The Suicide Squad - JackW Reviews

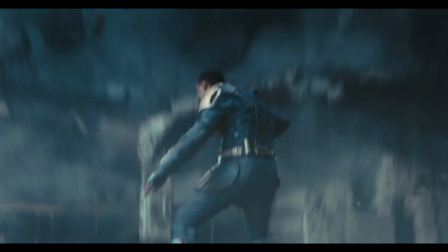249s
Some really fun set pieces that blend action and humor, especially Bloodsport in the collapsing building,
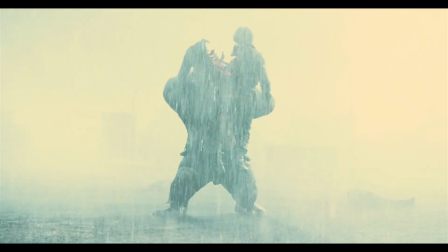254s
and in keeping with Gunn's style, there's plenty of gratuitous but very comedic gore.
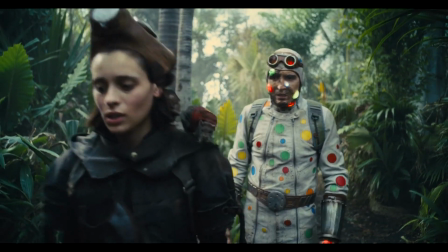258s
Now, if I did have one criticism, it would be the look of the film.
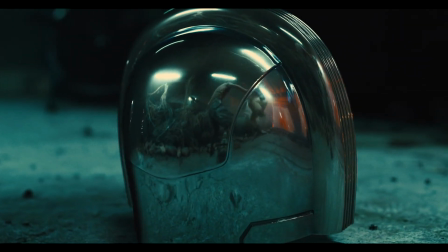262s
Don't get me wrong, the direction and cinematography is all very good, even quite creative at times, but something about the palette and visual style I find kind of off-putting. I imagine this comes down to personal preference, and it's still far better than the original, but the film often looks a little washed out and overly gritty.
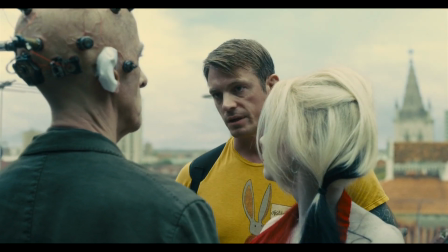278s
There is colour here, but overall it has a very muted and overly blue look to it.
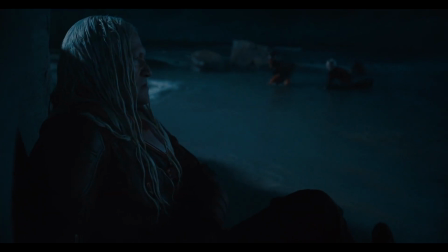283s
At times it was kind of hard to see exactly what was happening, especially during night scenes, and even during the day the texture of the film was just kind of cluttered.
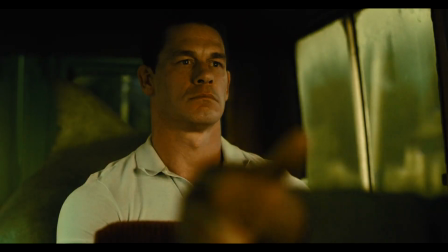290s
I understand this is supposed to be a darker, grittier film, but I feel you can still make something dark yet visually visually striking.
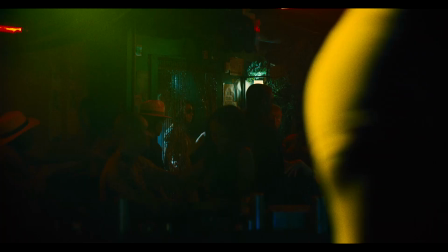296s
It's only a minor complaint though. I also feel the film's pacing could have been a bit tighter.
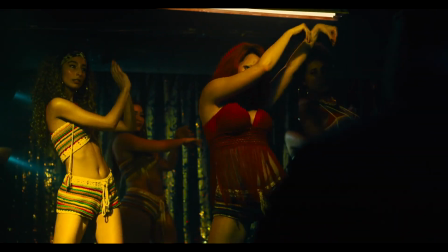301s
At just over 2 hours, it's not the longest film, but I found my engagement wavering a little towards the middle.
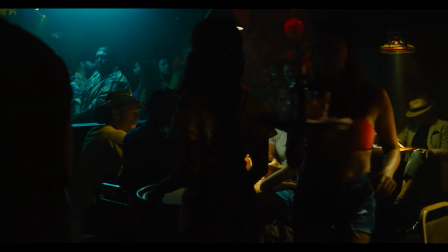306s
Admittedly, I am a sucker for the 90-minute film format, so this could just be personal preference again.
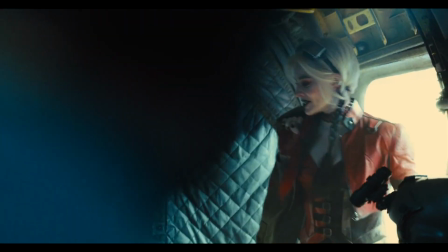311s
Now, one of the holdovers from the original Suicide Squad is Harley Quinn, played by Margot Robbie.
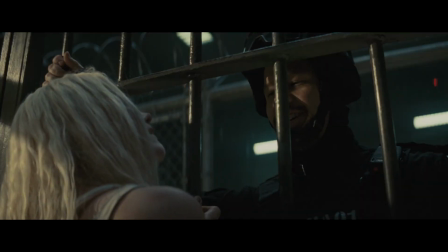316s
With the original, I never really got the hype around this take on the character. It just felt like it was trying so hard to push her as this crazy,
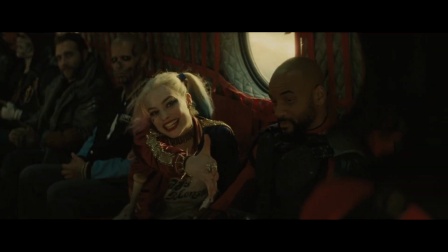322s
quirky sex symbol, but I mainly just found her grating.
Love your perfume. What is that?
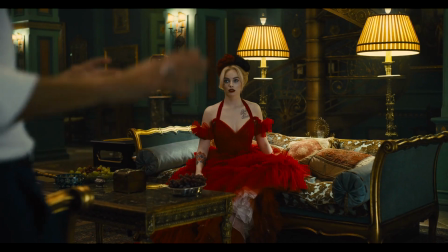327s The stench of death?
However, here, she's so much better.
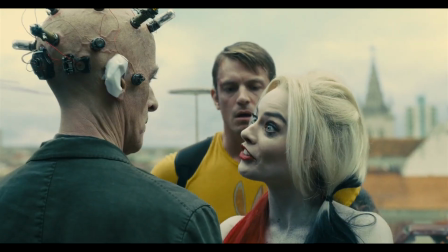330s
She has a lot of fun jokes and dialogue, most of which is based in bathos, but I think what makes it work here is that Harley Quinn herself is played completely straight.
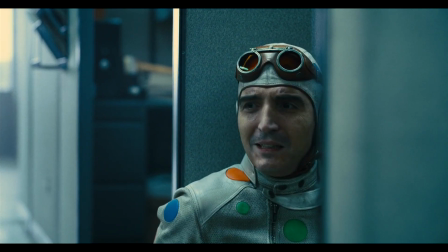338s
She's saying funny things, but it never feels like she's deliberately cracking a joke or undermining the situation.
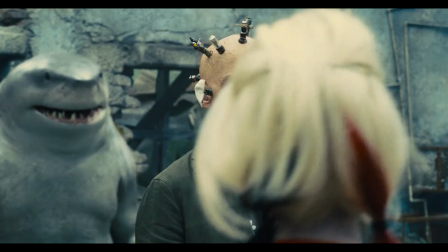343s
Everything she's saying is completely sincere, she's just being Harley Quinn.
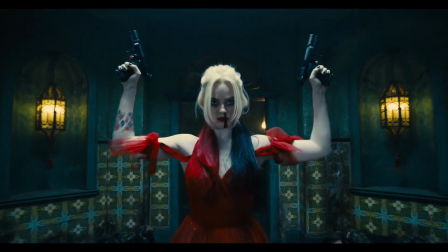347s
One of the highlights is an action set piece she gets, which features some really interesting camera movements and a great visual flair.
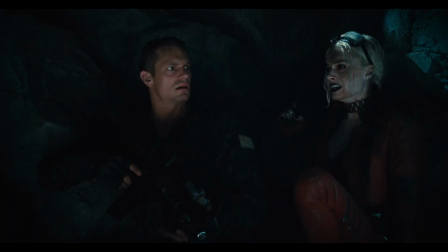352s
But there is a part of me that feels her inclusion is just a little superfluous.
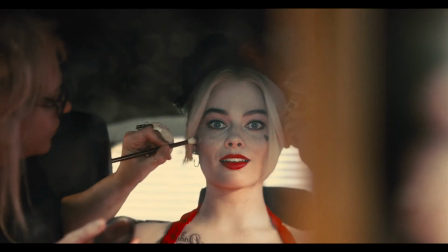356s
She's a lot of fun, but her story and character just doesn't quite gel with the rest of the film's personality, and it ends up seeming like she's there purely for name recognition.
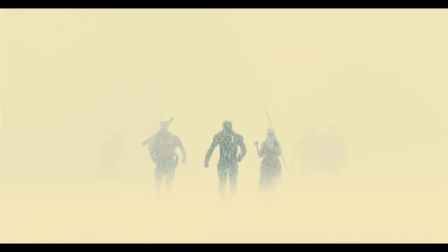364s
Much like Gunn's Guardians films, the Suicide Squad has a healthy use of pop music.
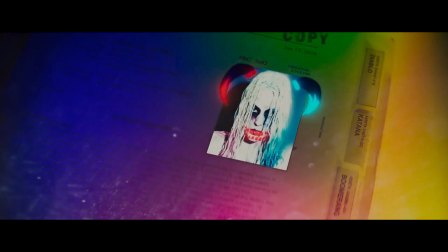368s
This is something the original wanted to imitate so badly, which unfortunately turned into an onslaught of song after song, seemingly plastered into the film at random.
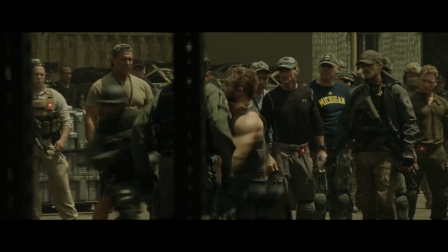376s Welcome to the party, Captain Boomerang.
They were always distracting and obnoxious, even when the songs themselves were good.
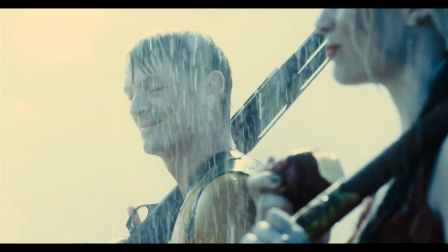384s
However, here, the music is used far more appropriately. It always complements the tone of the scene and avoids feeling in your face.
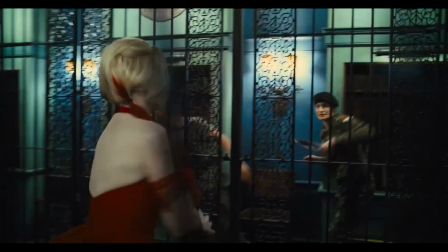390s
You recognize the songs are there, but they comfortably meld into part of the overall experience.
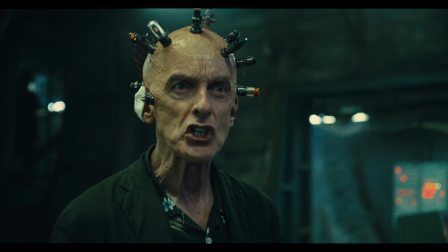395s
The legend himself, Pietro Campaldini, shows up, and although his role is a bit smaller than I would have liked, it's great to see him in Hollywood.
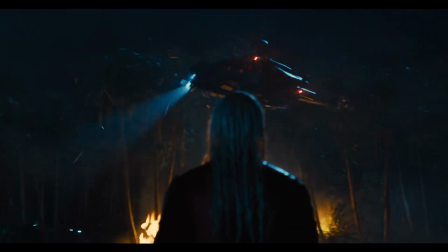401s
The film is also full of misdirects and twists and turns, some which result in pretty great comedic payoffs.
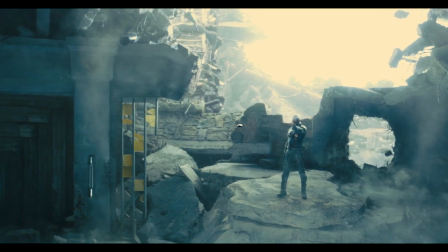407s
And speaking of payoffs, we have some pretty satisfying Chekhov's gun in here, which I always like to see.
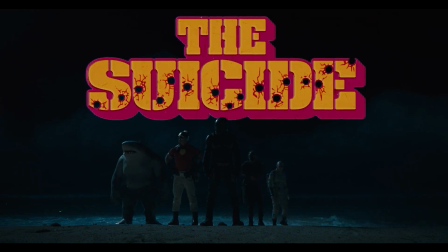411s
So yeah, in the end, The Suicide Squad might be a DC film,
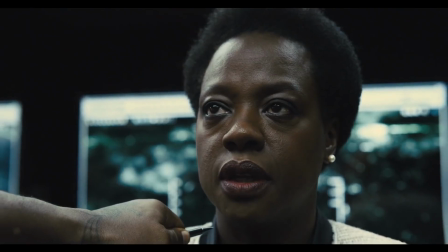416s
as well as a remake of one of their worst, but it definitely doesn't feel like another generic superhero flick.
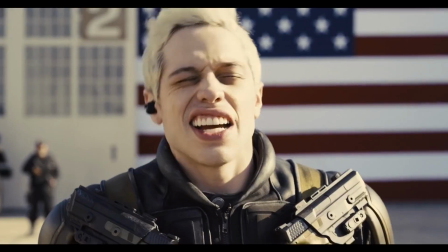421s
Instead, it just feels like a film. Something someone wanted to make and had a unique vision for.
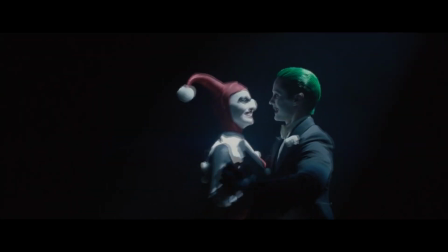427s
I don't feel like I'm being pandered to because, wow, the Joker's costume in this scene is a reference to the comics.
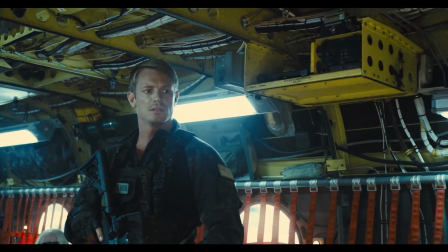432s
And whilst I don't doubt there are references in here, the film is also enjoyable purely for what it is, not because of fan service or things it reminds me of.
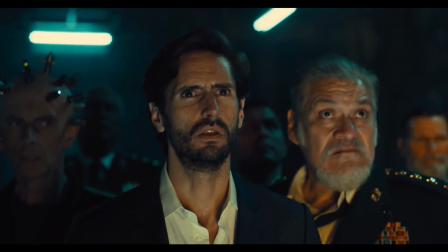439s
Ultimately, I'm really glad I checked out The Suicide Squad, and I hope this paves the way for DC's future approach to films.
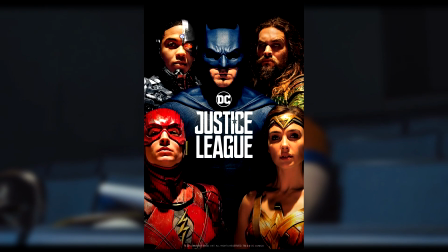445s
They've already shown countless times that simply mimicking Marvel's formula and allowing studios to interfere just doesn't result in a good final product.
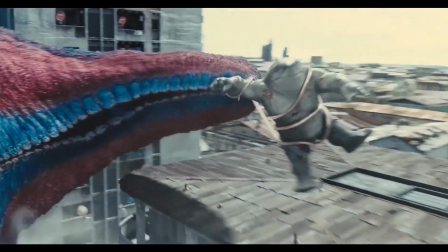451s
So I really hope that DC embraces the chance to give these creative storytellers a voice and just let them make films.
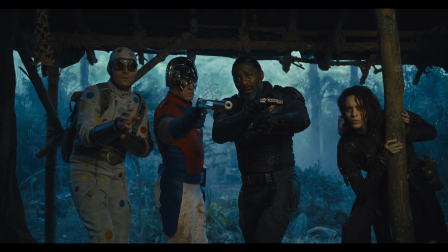457s
It would be something genuinely refreshing that would distinguish itself from Marvel. Plus, it's a ton of fun to explore these lesser known characters, rather than serving up the same few names year after year. If
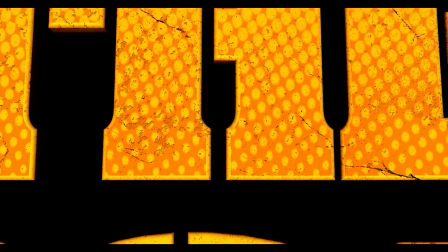471s
you're simply looking for a fun time, likable characters, and some neat action, then The Suicide Squad has you covered.
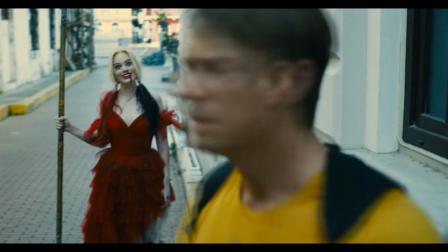476s
I don't know how to end this video.